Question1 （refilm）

Hello, my name is Gigi, and today I want to use this video to show my question 1 answer. The question 1 is asked about how does your product use or challenge the codes and conventions, and how does it represent social group and issues. Our film is talking about the noir story, like film noir. So, what is film noir?
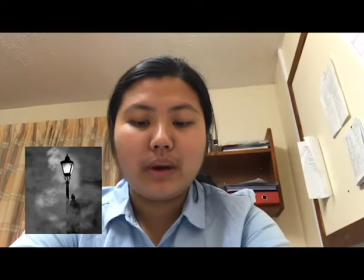(0:30)
It is a style or genre of cinematography film marked by a mood of pessimism,
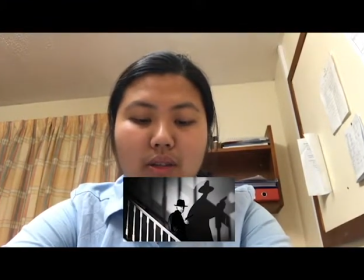(0:39)
fatalism, and meanness. The term was originally applied by a group of French critics to American thriller or detective films made in the period
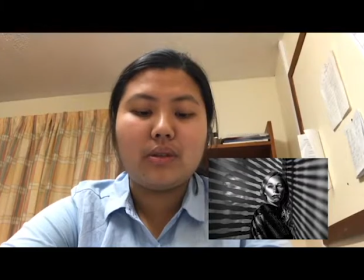(0:52)
1944 to 1954,
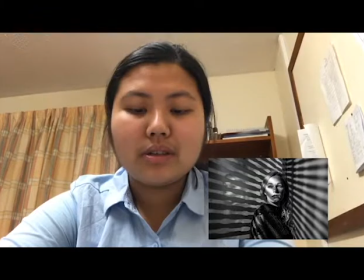(0:55)
and to the work of directors such as Orson Welles, Fritz Lang, and Billy Wilder. As film noir is a crime film, it is talking about like some murder or some other things, and it usually combines with dangerous, sexiness, violence, and like the mysteries. Since it is a crime film, you always have some mysteries that you want to solve or the protagonist needs to solve. And now I want to use some stills, or you could say the screenshots from my film to show about the code and conventions of film noir.
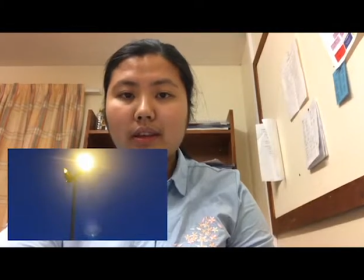(1:49)
So this is the first scene of the opening. It is a low-angle shot of the street lamp. It is very common that film noir cinematography is often distorted,
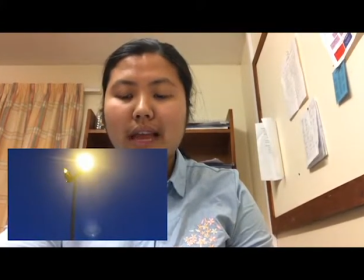(2:04)
skewed, and uncomfortable to look at, to put the viewer at unease. The view of looking at the street lamp lets the viewer to feel like they are just standing below the lamp and look above.
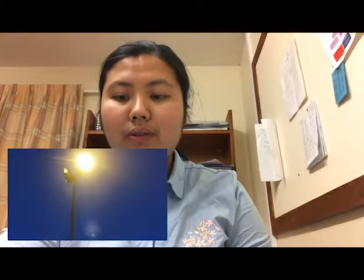(2:20)
The light is so bright that makes the viewer feel that they are in the view as well. Also, this makes them to feel uncomfortable to the eyes since it is too bright,
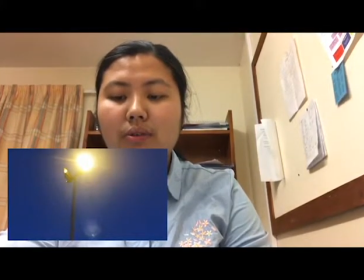(2:35)
and this reflects the tone of noir, creating a sense of noir. In cinematography, a low-angle shot is a shot from a camera angle
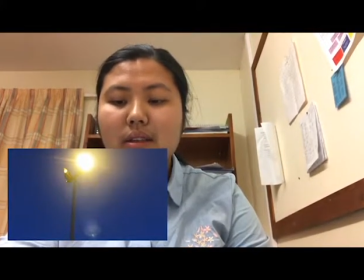(2:52)
positioned low on the vertical axis, anywhere below the eye line, looking up. Psychologically, the effect of the low angle
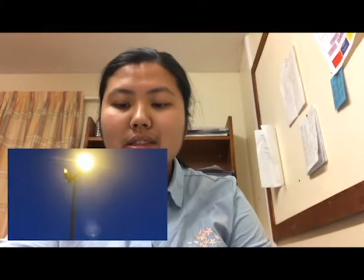(3:05)
shot is that it makes the subject look strong and powerful. To this shot, although it is a street lamp, it still makes the street lamps look strong. Also, the light is very bright that creates a powerful light.
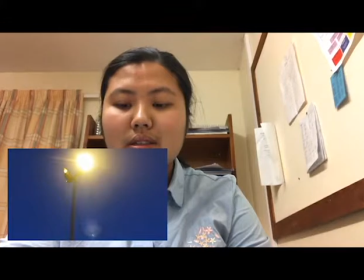(3:25)
This gives the audience the same feeling of strong and powerful. This kind of shot is really common in film noir, especially when it needs to use this to show a person is having power.
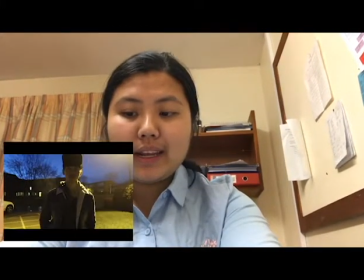(3:40)
We frame our protagonist in this shot here,
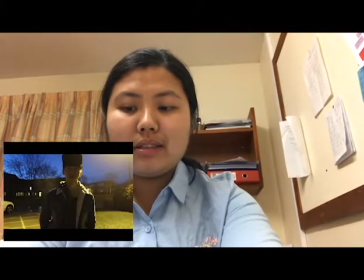(3:44)
which shows his face, but it is hard to see the face clearly. We use the low-key lighting to create the shadowing areas.
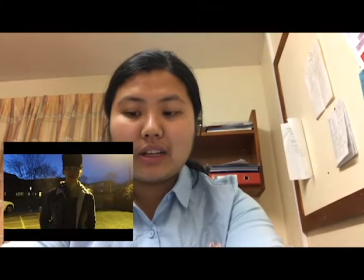(3:55)
The face of the protagonist is almost covered by shadow, only little area covered by the light.